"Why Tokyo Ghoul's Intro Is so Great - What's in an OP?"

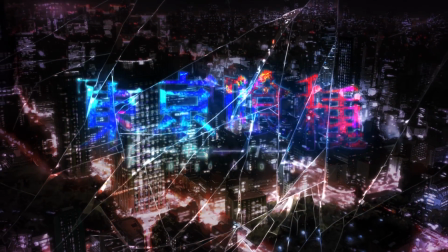(4:02)
This demonstrates the ultimate goal of Kaneki as a character, to fix the broken world by making peace between ghouls and humans.
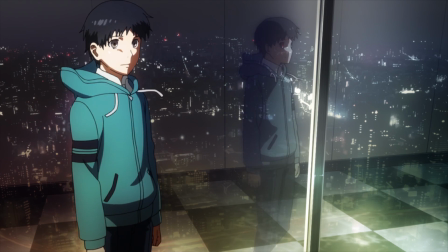(4:10)
From here, we jump to a shot of Kaneki walking next to a window in some sort of high-rise.
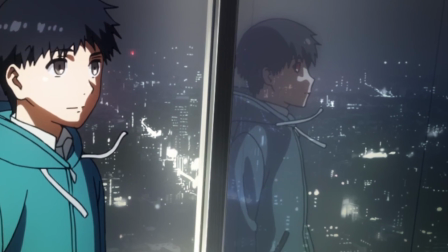(4:15)
While he looks normal in the foreground, in the background his reflection has the red eye of a ghoul.
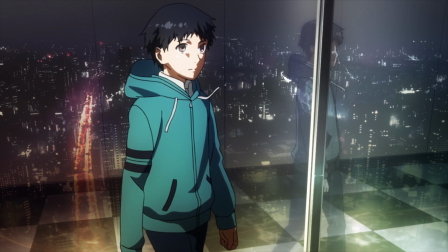(4:20)
It's possible that the black and white tile under his feet is meant to foreshadow Jason's torture chamber further,
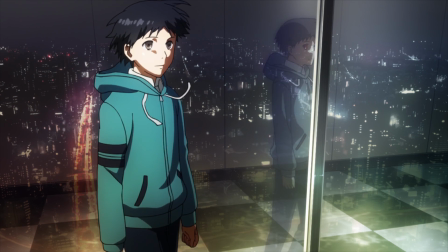(4:26)
but the more interesting environmental detail here is the nighttime cityscape behind him.
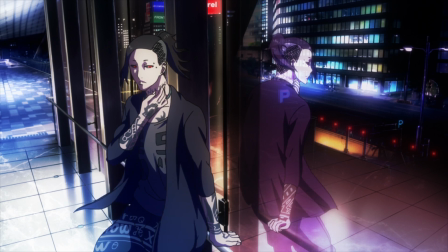(4:32)
As the OP moves forward, we see other ghouls reflected in a similar manner,
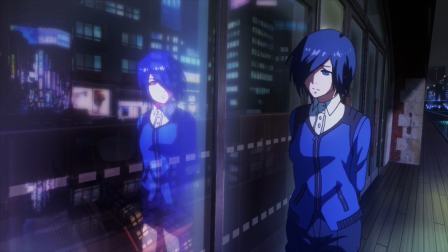(4:36)
with their reflections almost always being imposed against a bigger image of the outside world.
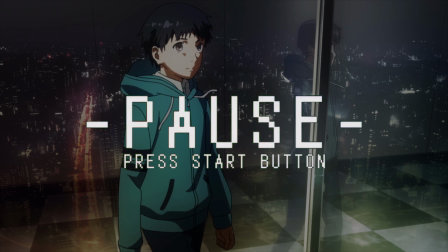(4:42)
The transparency of these reflections, well, just as a quick aside, the reflections are actually wrong in a lot of these shots.
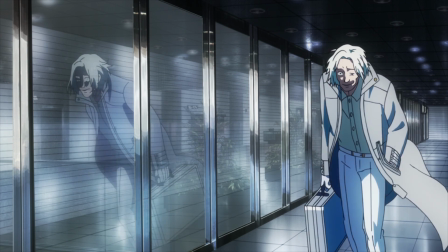(4:49)
You can see the reflected backgrounds through the bodies of characters who are supposed to be standing in front of them,
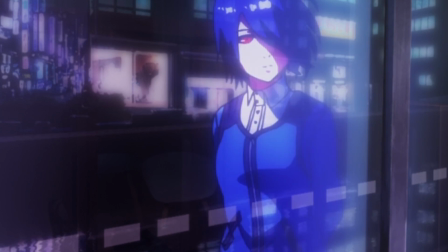(4:54)
like the building behind Nishiki, or the railing behind Toka, or the tile showing through Kaneki's leg.
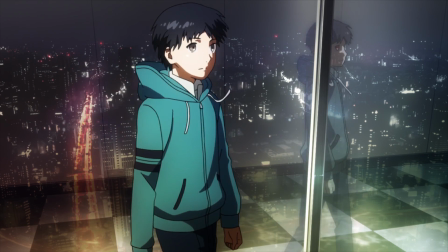(5:00)
This seems to just be an error with how the animators decided to handle transparent layers,
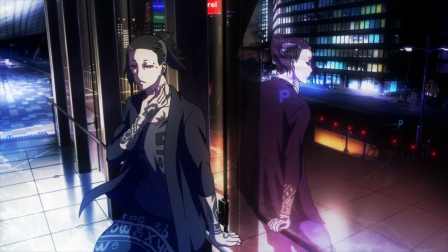(5:05)
and to be fair, you don't really notice while you're watching the actual OP because it goes by so quickly,
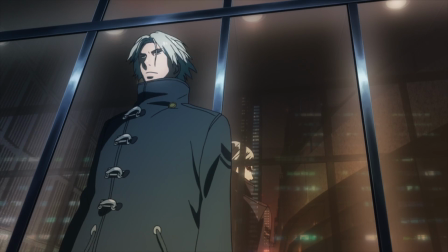(5:10)
but yeah, that's not how reflections work. Regardless, this effect creates the impression that these characters are almost like ghosts,
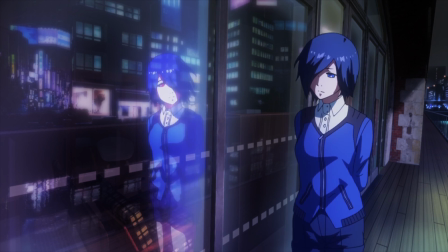(5:17)
living in the human world without really being part of it, having to constantly hide their true selves in order to fit in.
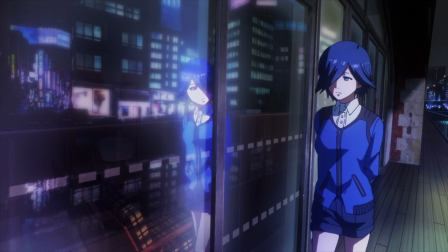(5:24)
The reflections also hammer home the theme of duality. There's more to these characters than meets the eye, which is obvious when you look at, say,
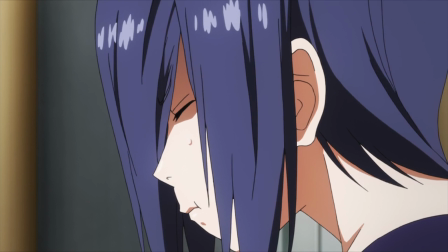(5:32)
Nishiki and Toka, who reveal themselves to have hidden kindness very early on.
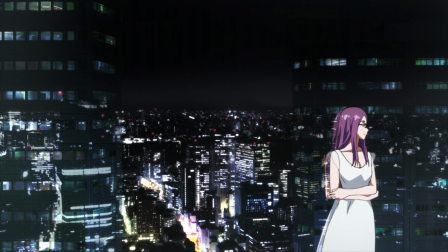(5:37)
But it also applies to characters who appear to be absolute irredeemable monsters,
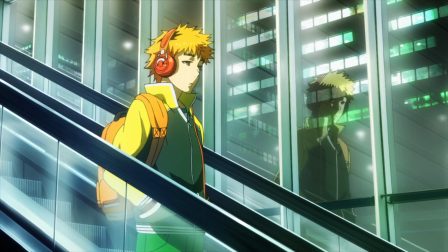(5:42)
like Tsukiyama and Mado, and even to Kaneki's best friend, Hide. Everyone has a side that they don't show the world.
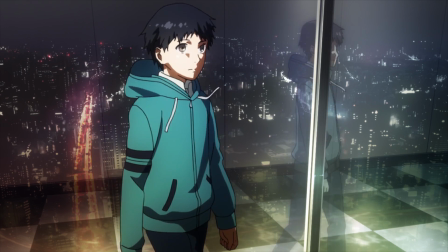(5:49)
While these shots use wildly different camera angles, they keep the points of focus, the characters,
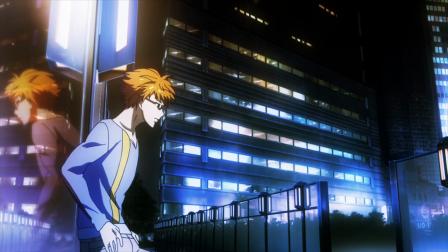(5:54)
in roughly the same position from shot to shot in order to allow your eye to naturally flow through the montage,
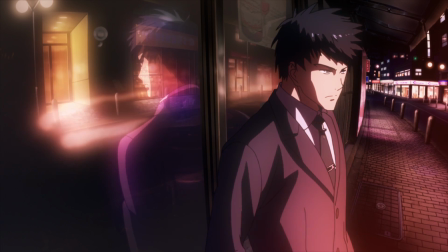(6:00)
except for the investigators who are on the opposite side of the screen from the ghouls.
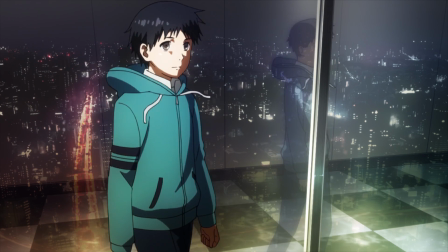(6:05)
Beyond the visual motif running across them, these shots mostly just serve to show us the series' important characters, but a few cool details do stand out.
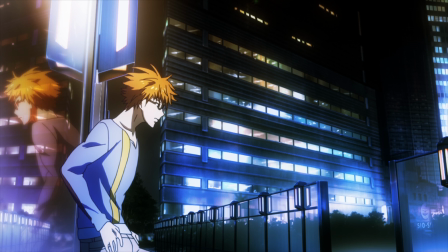(6:14)
Firstly, Nishiki is the only ghoul who we actually see being framed against the human world instead of it being shown in a reflection.
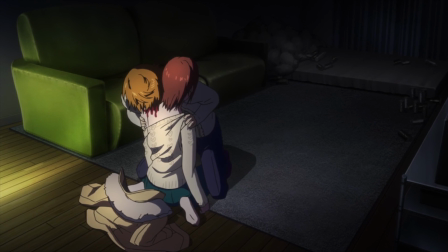(6:22)
Revealing his true nature to Kimi means that he doesn't have as much to hide as the other ghouls do,
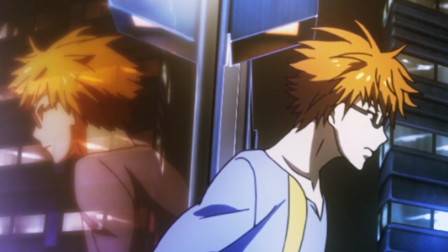(6:27)
and the secret hidden side of his life is much smaller than that of the others.
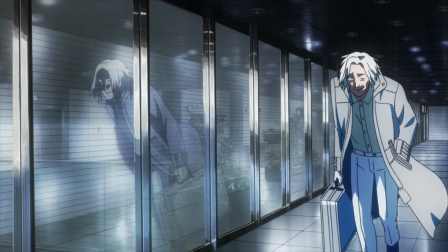(6:32)
Now, Hide is shown moving over to the investigator's side of the screen, which reflects some of his career choices later in the series,
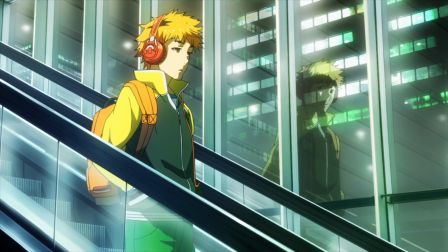(6:38)
and also he's the only character who we see moving downward in this entire OP,
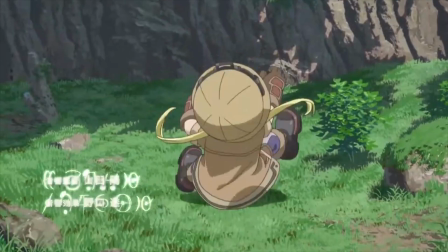(6:44)
which in terms of cinematic language usually signifies a character falling from grace or descending into hellish circumstances,
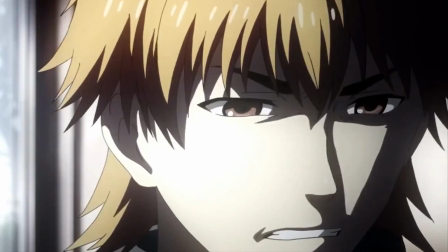(6:51)
which is appropriate given that things do not go super well for Hide as this story progresses,
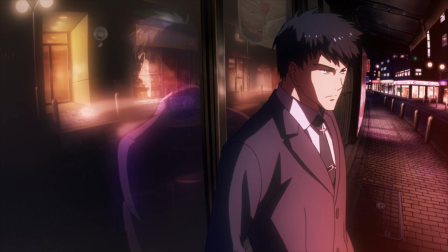(6:57)
especially later in the manga, and that's not the only later development foreshadowed in this OP.
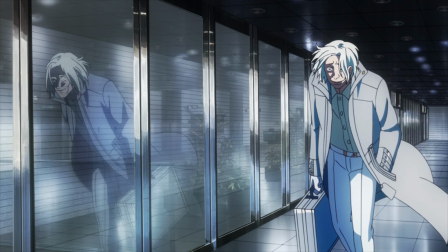(7:03)
Before we get to that though, I want to quickly point out that as Mado is marching forward, he hides his left hand,
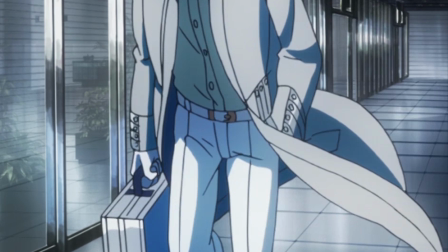(7:10)
the one with his wedding ring, inside his pocket, further burying the symbol of the tragedy that drives him to kill ghouls.
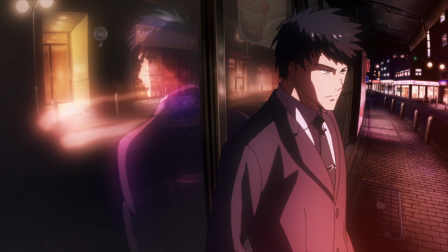(7:16)
Lastly, we get a look at Amon leaning against a window as a car drives by.
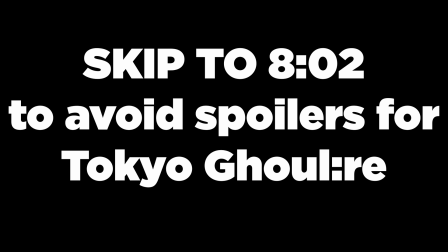(7:21)
And just a heads up, this part is a bit speculative and involves a spoiler for Tokyo Ghoul Re, so if you want to avoid that, skip to this timestamp.
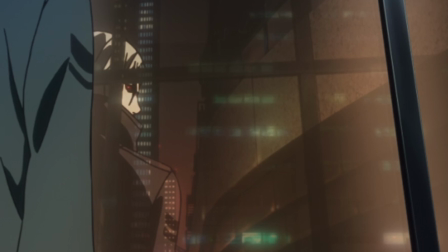(7:29)
You've been warned. He's the only character in this entire montage whose eyes aren't clearly visible in his reflection.
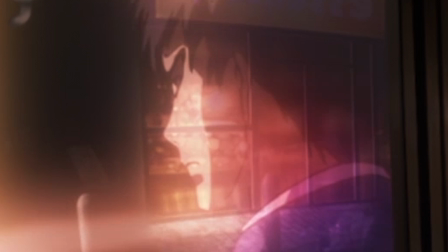(7:36)
But when the light from the car catches his face, if you squint, you can see his right eye in the reflection, and it doesn't exactly look white now, does it?
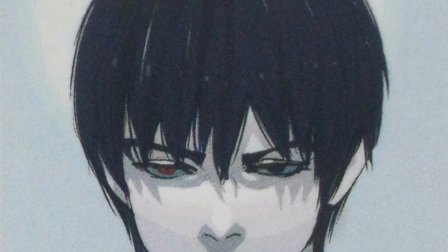(7:45)
It's easy to miss, but this foreshadows that Amon will eventually be turned into an artificial one-eyed ghoul like Kaneki,
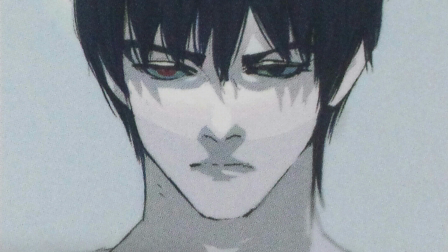(7:52)
whose black and red eye is on his right side rather than his left.
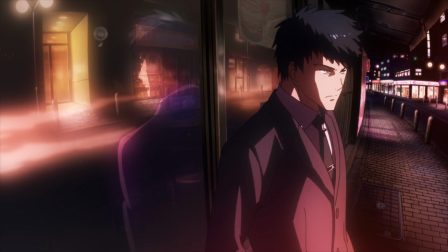(7:56)
You really have to admire the thought that went into framing this shot in order to hide that detail in plain sight.
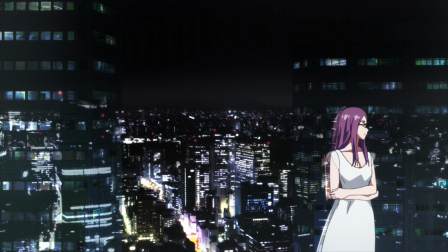(8:02)
From Amon, we cut to Rize standing in front of the Tokyo skyline. After a beat, her reflection unleashes its Kagane, shattering the window behind her.
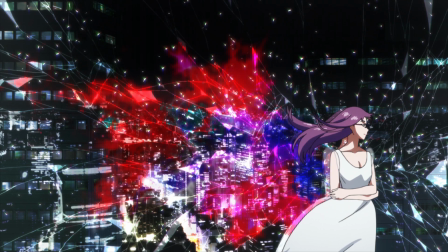(8:10)
Once more, this symbolically breaks down the barrier between the human and ghoul worlds for Kaneki, but it also shows him how broken the world truly is.
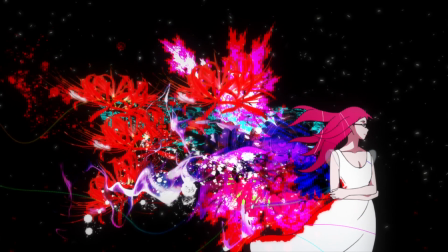(8:20)
In a flash, the visuals become more abstract, and Rize's Kagane transforms into a collage of dancing clip art.
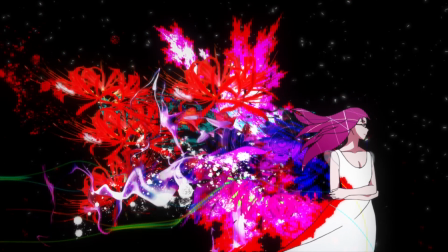(8:27)
It's hard to make out all of the shapes spreading from her back, but we can see several red spider lilies in there,
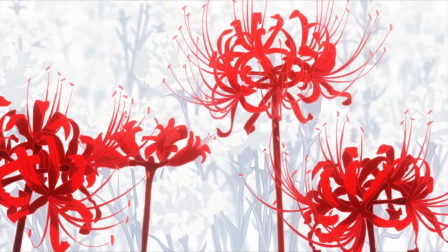(8:33)
the same flowers that show up when she appears to Kaneki in the torture chamber.
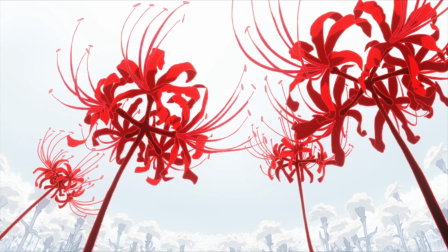(8:37)
Spider lilies are often used in Japanese funerals and have a heavy association with death and the afterlife, specifically hell.
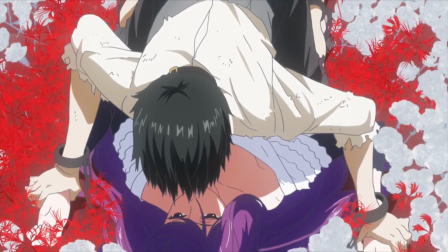(8:44)
They're said to guide the dead toward reincarnation, which matches their use in the story,
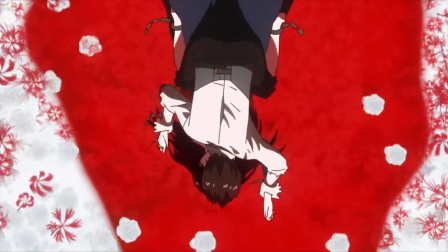(8:49)
as they signify how Rize becomes a part of Kaneki, both in body and eventually mind, after her death.
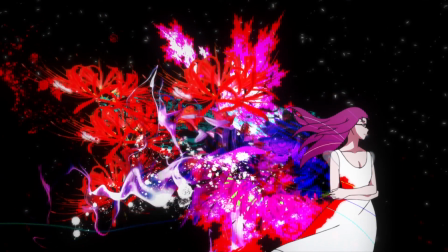(8:55)
We see this death happen symbolically as blood red spreads across Rize's white dress,
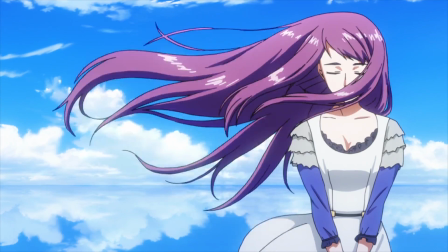(9:01)
and she closes her eyes, mirroring how she opens them at the start of the OP.
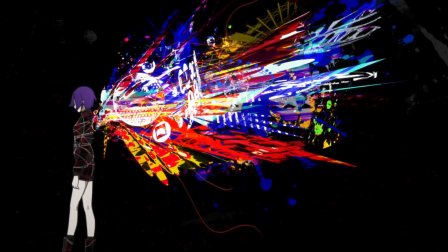(9:05)
Her position to the right of the screen compared to Toka on the left further parallels that opening shot.
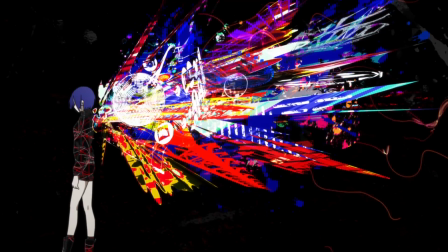(9:11)
Next, we see Toka's Kagane emerge from her shoulder like butterfly wings. The way that the images that make up this collage are stretched out,
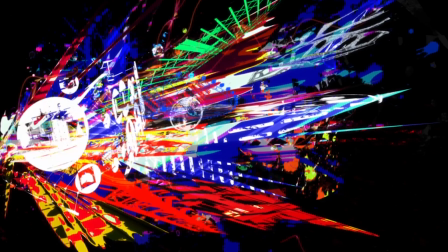(9:19)
it's difficult to actually discern what any of them are, but this seems to be a mix of man-made and natural shapes,
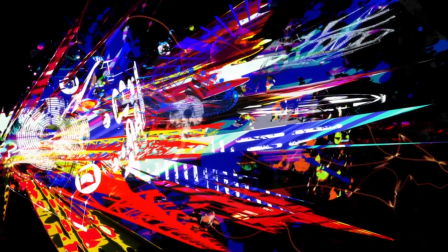(9:25)
which would reflect Toka's deeper involvement in the human world.
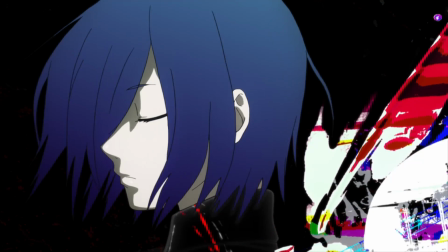(9:28)
When we zoom in on her face, Toka turns to the camera camera and to Kaneki by proxy for the first time,
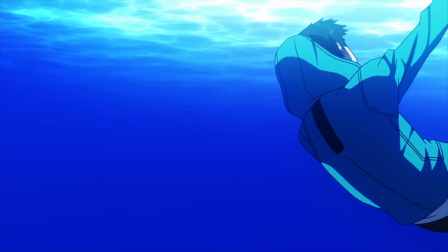(9:35)
signifying her eventual acceptance of him as a ghoul and a friend. From here we cut to human Kaneki falling through the water, bewildered and terrified.
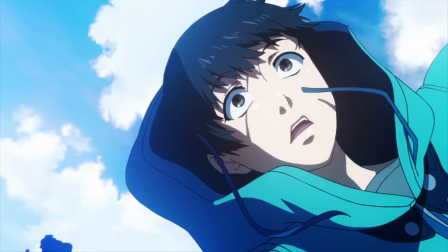(9:44)
As the camera turns, we see that he's falling upward toward the expanse of sky from the beginning of the OP, as well as his ghoulified reflection on the surface of the water.
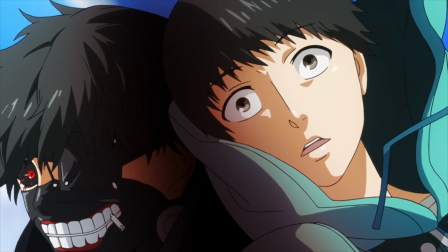(9:53)
And we can tell that it's a reflection because his eye is on the wrong side.
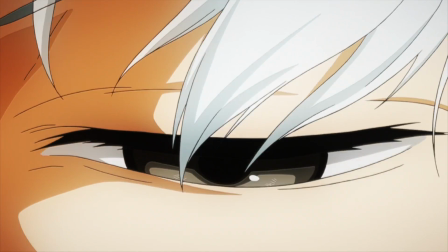(9:56)
As Kaneki passes through the surface, his two disparate sides collide and merge together, and out of this fusion emerges his final form,
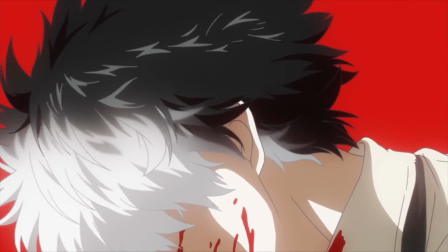(10:04)
the white-haired, black-jacketed ghoul that he transforms into as a result of Jason's torture session.
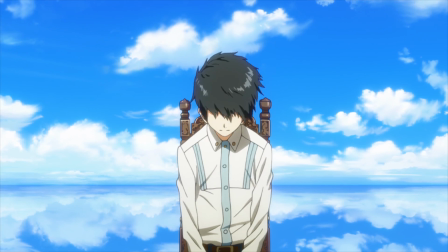(10:09)
This version of him contrasts starkly with the black-haired, white-shirted Kaneki from the start of the OP, and not just in his color scheme.
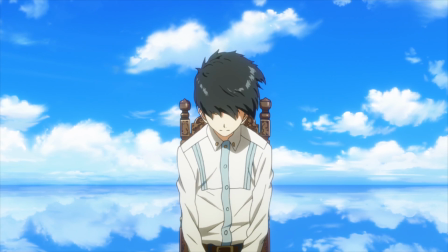(10:17)
Where that Kaneki was in a sad, passive, seated position, this one stands confidently, showing no clear emotion.
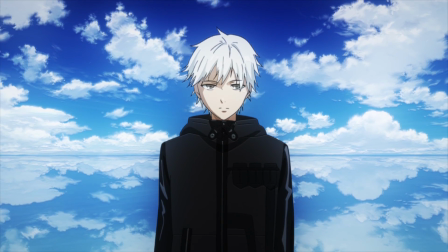(10:24)
Kaneki has made a conscious decision about who he wants to be, instead of waffling between ghoul and human,
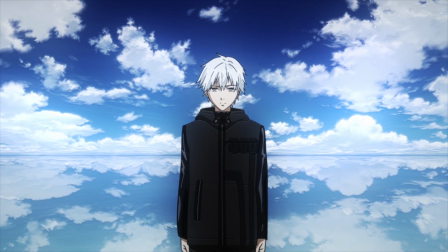(10:30)
and his ordeals have clearly forged him into a much stronger person than he was when we first met him.
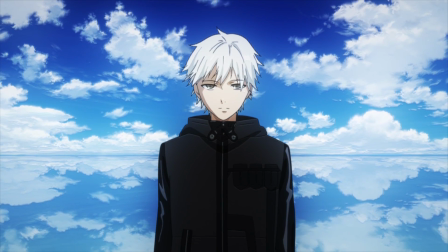(10:35)
As the music dies down, the camera spends a few silent seconds pulling back further from Kaneki,
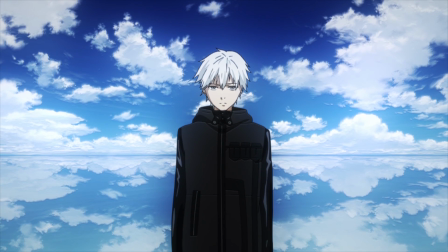(10:41)
while the sky behind him becomes increasingly desaturated and less vibrant.
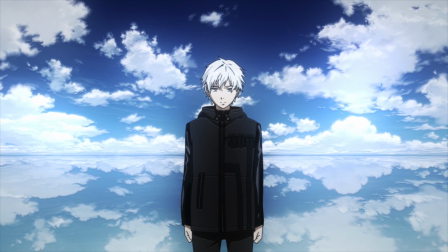(10:45)
Kaneki's worldview is becoming starker and less naive than it was when he first entered the world of ghouls,
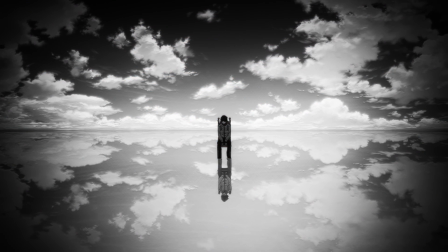(10:51)
but it never becomes as simple and colorless as it was at the beginning. And as the camera finishes pulling back, the OP ends.
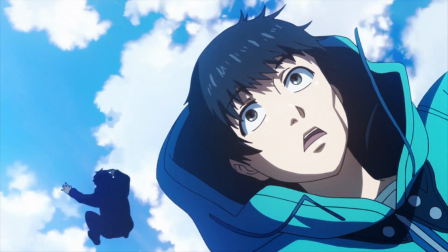(10:58)
Unravel sums up Kaneki's transformation over the course of this season beautifully and succinctly,
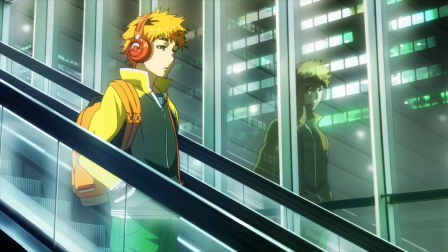(11:04)
while giving plenty of clever hints about the characters around him, and even foreshadowing some plot turns from very late in the manga.
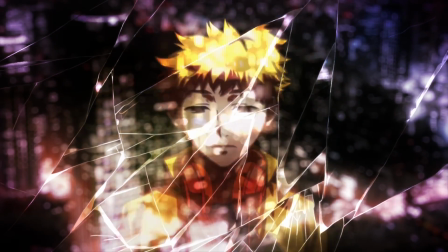(11:11)
The consistent visual motif of reflections and broken glass makes it feel much more cohesive than your average jumbled anime OP,
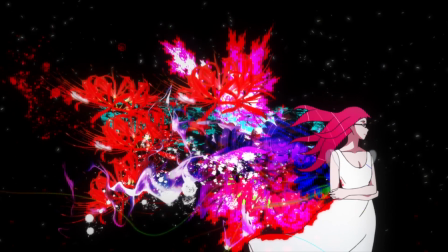(11:19)
but smart shot composition and editing still allows for it to present us with varied and striking imagery.
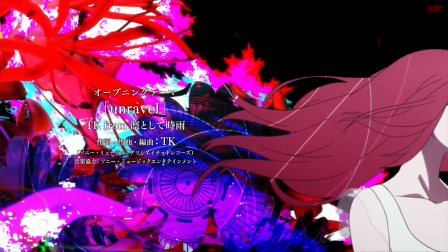(11:26)
And of course, the theme song itself, Unravel, with its haunting whisper singing, beautiful instrumentation, and somber tone,
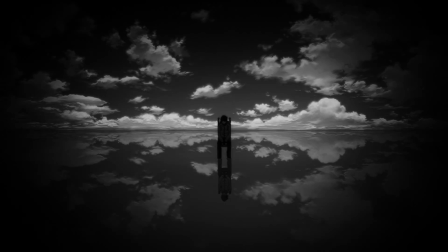(11:32)
is absolutely phenomenal as well, and feels very distinct from your average J-rock or J-pop opener.
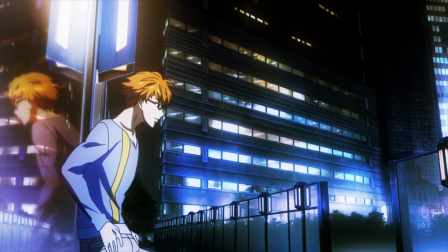(11:39)
With a few glaring animation errors, it's not quite perfect, but it stands apart for how visually imaginative and information-dense it is.
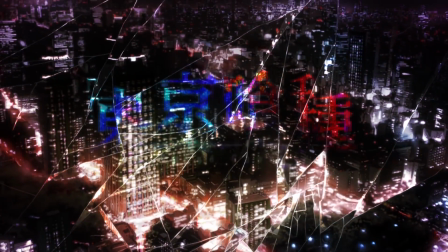(11:48)
Combining a stellar song with brilliant visual direction, Unravel really is the complete OP package,
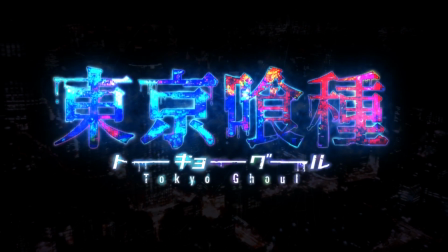(11:54)
and it's no wonder that so many people hold it in such high regard.
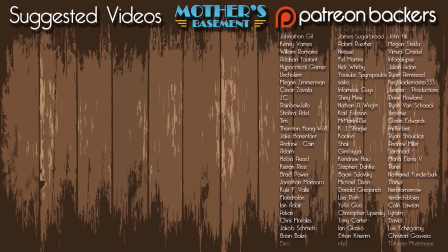(11:58)
Now, if only Studio Pierrot could make the actual anime that good, but that's a topic for another day. And if you want to see me talk about it, make sure that you hit subscribe to catch every Mother's Basement video as it goes live. For now, I'm Geoff Thew, professional shitbag, signing out from my mother's basement.